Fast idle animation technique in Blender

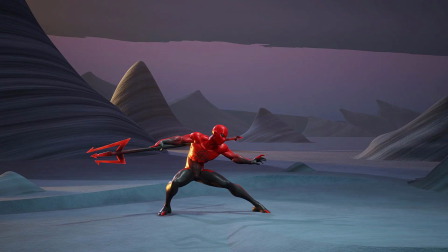Hi everyone, this is Perry from P2Design. In this video, I will show you the method I've used to create this idle animation in less than 20 minutes. Once we have created a strong pose, we will only manually animate the center of gravity of our character. Then we will use space switching to animate the other features of the body.
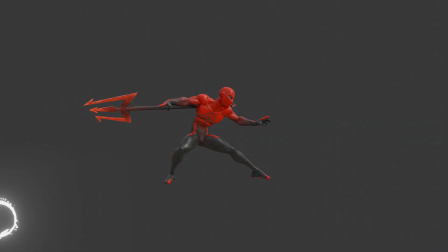Stay till the end of the video, I have a little surprise for you. The first thing we need to do is to build our base pose. You will generally create this kind of idle animation for your game animation. And as for any other kind of animation, it's super important to take in account the point of view.
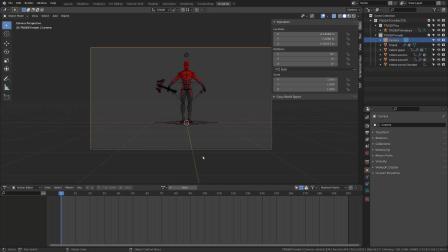In this example, I like to go for a fighting game style point of view. So I will position my camera in front of the character slightly beneath its shoulder line.
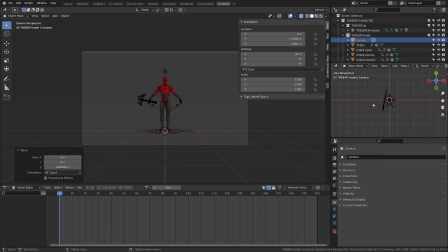If you are working on a MOBA, a platformer, et cetera, the point of view will be very different.
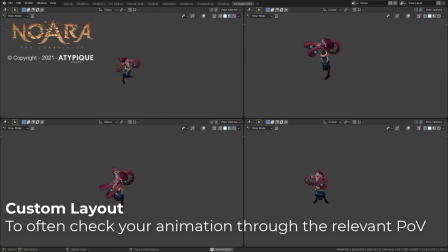What I advise you is to create a specific layout to check your animation from a point of views that you may have in your game. When I'm working on Noira,
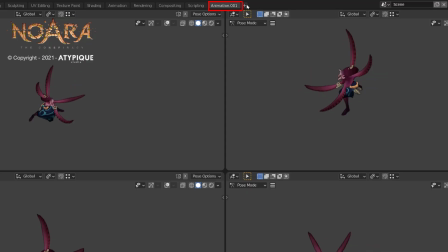I have a specific layout that allows me to see my character through different angles available in the game. You can easily create a new layout by clicking the little plus icon and then customize your window setup.
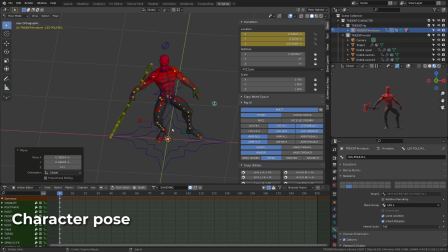Once your point of view is set up, it's time to go ahead with the posing of your character.
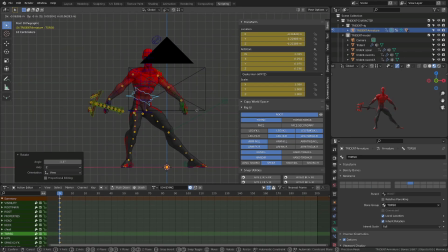Create a strong and appealing pose is an art in itself, and you should always try to find references using Pinterest, for example. I also advise you to have a big mirror in the room you are working,
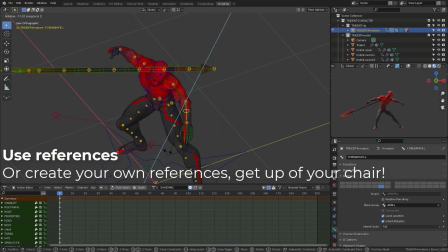or to take pictures of yourself to create your own references.
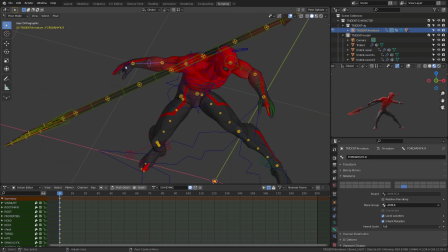As you act the pose, you will feel the different point of forces in your body. And that's super important to progress as an animator.
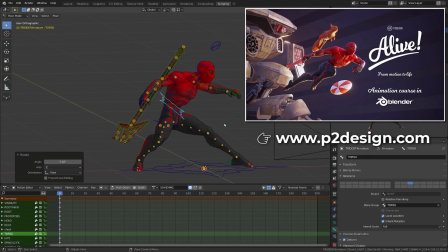I've made a whole chapter about the art of posing and exercises in my Blender animation course alive.
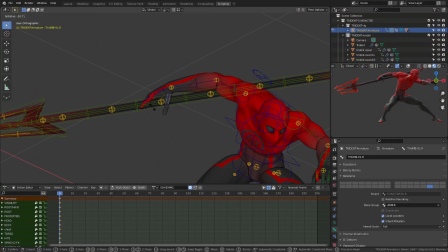Take the time to create a strong and appealing pose and make sure to check the following points.
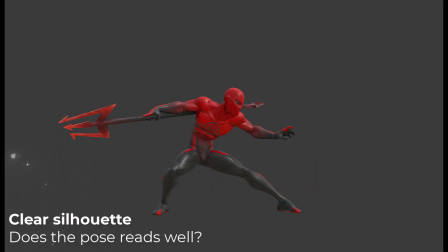First, make sure that you have a clear silhouette.
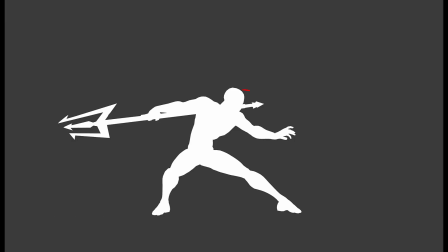This one is decent, I've made it quite rapidly, but maybe I should do something with the spear so that it doesn't overlap with the head.
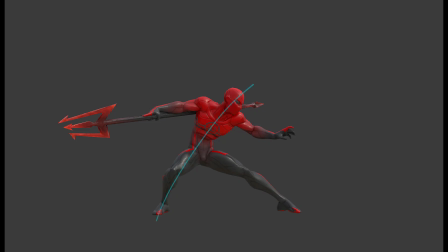The second point is to have a clear line of action. In this case, my character is leaning forward, ready to strike, with his weight on his rear foot. His whole body is pointing toward the attack. The secondary line of action all support the anticipation.
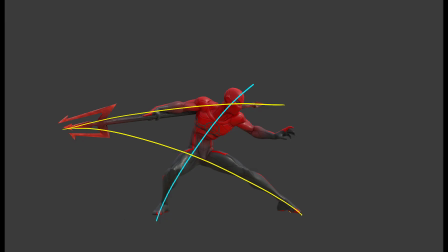And we clearly understand the threat of the spear. Your character needs to be balanced. Make sure his center of gravity or cog is in between the feet when you draw a straight line from the center of gravity to the ground.
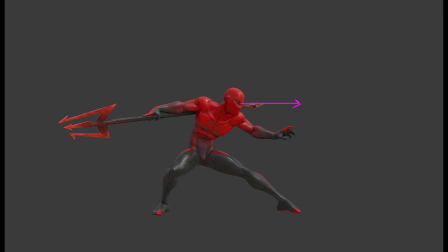Finally, make sure that the secondary features of his body communicate his will, like the orientation of the eyes or the tension in the left hand ready to parry any attack. I should polish more the pose, but for this example, it's gonna be okay. Let's animate this.
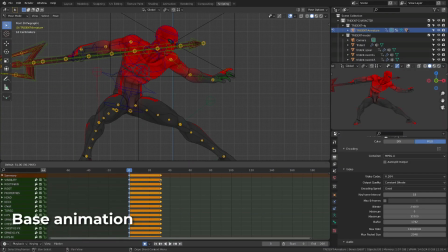Creating our base animation is going to be super simple. I'm duplicating the current pose onto frame 30. Assuming that the up and down cycle of the character is going to be one second animating at 30 frames per second.
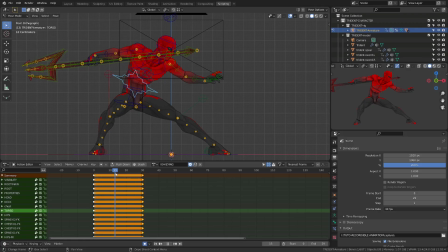From there, I will select the center of gravity of my character or torso root go on frame 15 and lower his body. I will then check the animation and see if it's too slow or too fast. It's a bit too slow for my taste.
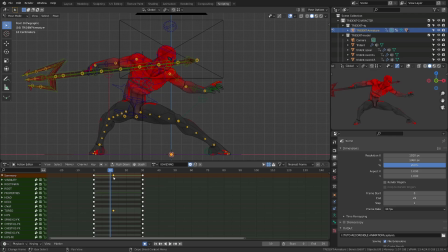So what I will do is that I will move those keys to frame 12 and make the cycle on 24 frames.
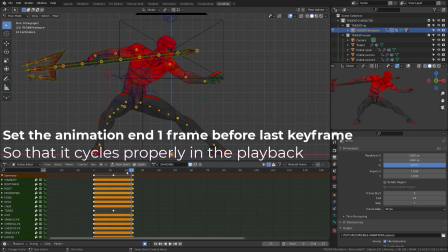I will set the frame 23 as being the end of the animation so that I can see the proper cycle in Blender.
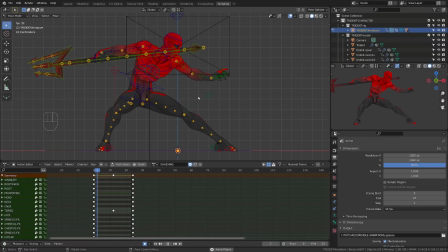Now the result is more pleasing to me, so I will jump into the graph editor. I will press Control Tab in the action editor to switch to the graph editor,
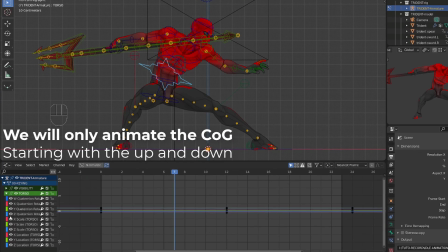select my torso root controller, and I will add all the curves, but the location curve.
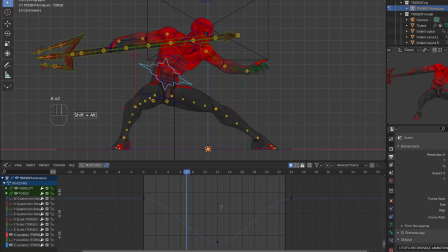I will zoom on my curve, select all the control points of the Z curve, and I will scale them. The idea is to bring a bit of contrast into our spacing. To make sure I can scale all the handles individually, I will switch to individual points. As I scale up those control points,
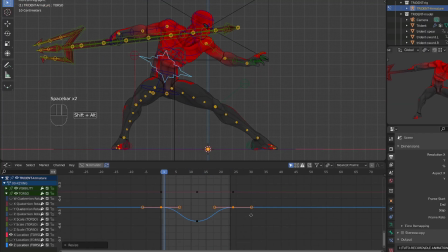the curve creates some kind of plateau on the down pose and the up pose, and so the character will hold a bit more those poses. So this is our base up and down motion.
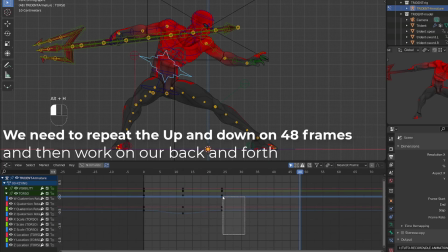Now I need to repeat it twice because there will be the up and down, but also the back and forth motion.
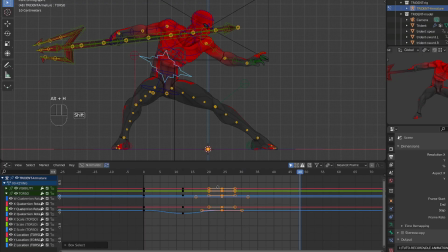I will simply select the keys on frame 24 and duplicate them on frame 48. And then I will duplicate my keys on the up and down RZ location curve and offset them so that it repeats twice
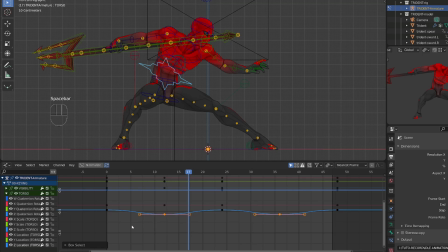upon those 48 frames. Now I want a more bouncy cycle,
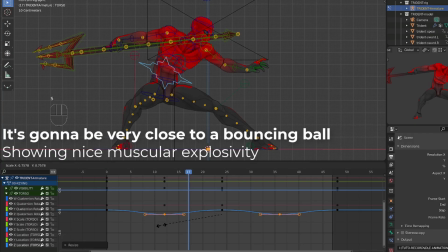so I will reduce the scale of the lower control point so that he doesn't hold the pose down.
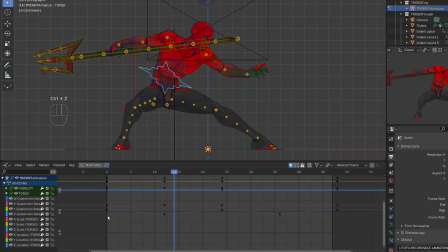And I will scale up the up pose controller point so that he hold the pose up a little longer. And now we have a more appealing reason in the up and down motion.
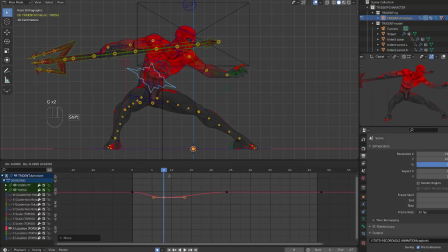For the back and forth motion, it's gonna be a bit of the same process, but this time I will directly edit my curve. So whenever the character is going down, I will pull him back. and when he's going down on the second cycle, I will push him forward.
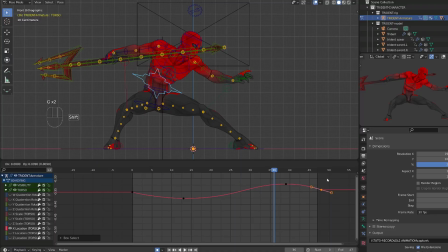And I make sure that the first and last keys are aligned so that I have a seamless cycle.
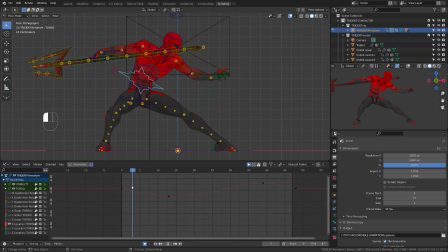From there, what I will do is that I will select all my keys, duplicate them and offset them by 48 frames, the whole cycle, and I will play with the position of all my X location curve, so that I can offset a bit this animation in time. From there,
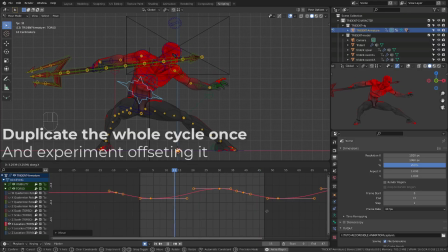I can play my animation and move the curves from left to right and see how my character behaves until I get a satisfying result.
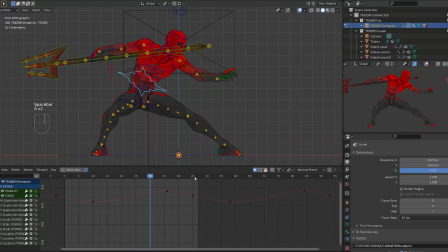In the end, I've created a two-frame offset. Now I will go on frame 48 and add a new keyframe. I will press V to change the handle type to three and I will duplicate this key on frame zero so that I have the same key on frame zero and frame 48.
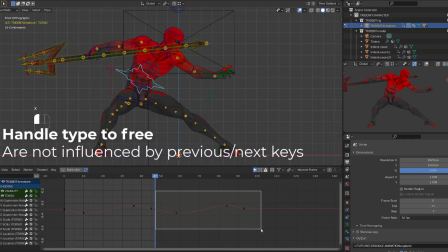Since I've set the handle to three, removing the surrounding keys won't change the curvature of our curve.
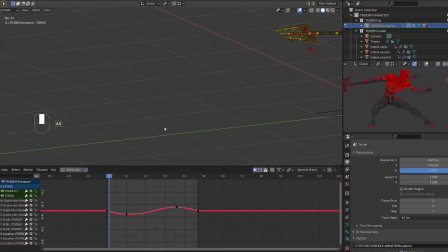Here there is a little problem as I have keyed frame 47, but I have fixed the issue of camera. From there, feel free to add a bit of motion on the Y axis.
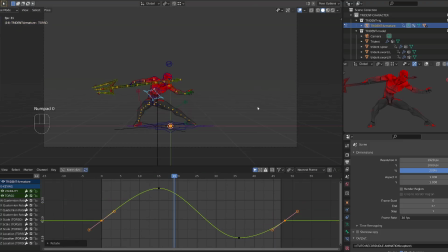Now let's jump in the fun part, animating the rest of the body with space switching.
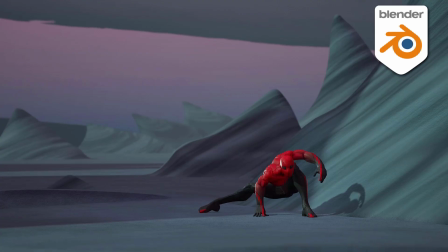If you want to learn character creation, rigging and animation and take your skill to a professional level,
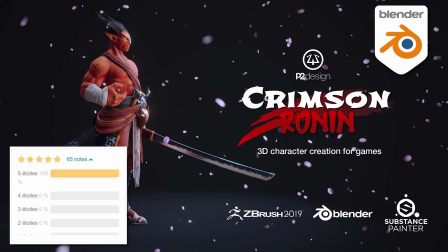you will find extensive and top rated Blender courses on p2design.com.
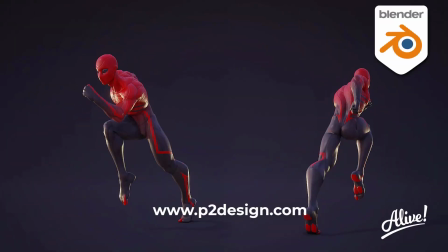Hundreds of professionally edited video shipped with all the models, rig and Blender files.
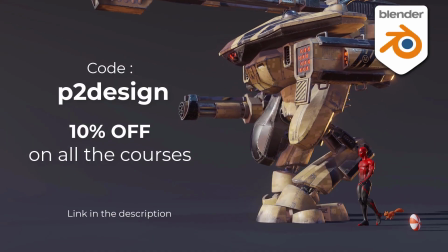Use the code P2Design to get 10% off on any of the courses.
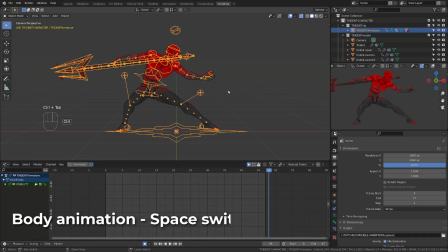We are going to animate all the remaining parts of the body using space switching. I will try to go through it pretty quickly, but if you want a more in-depth introduction to space switching, check out this video. The first thing we need is an empty. So I've switched to object mode.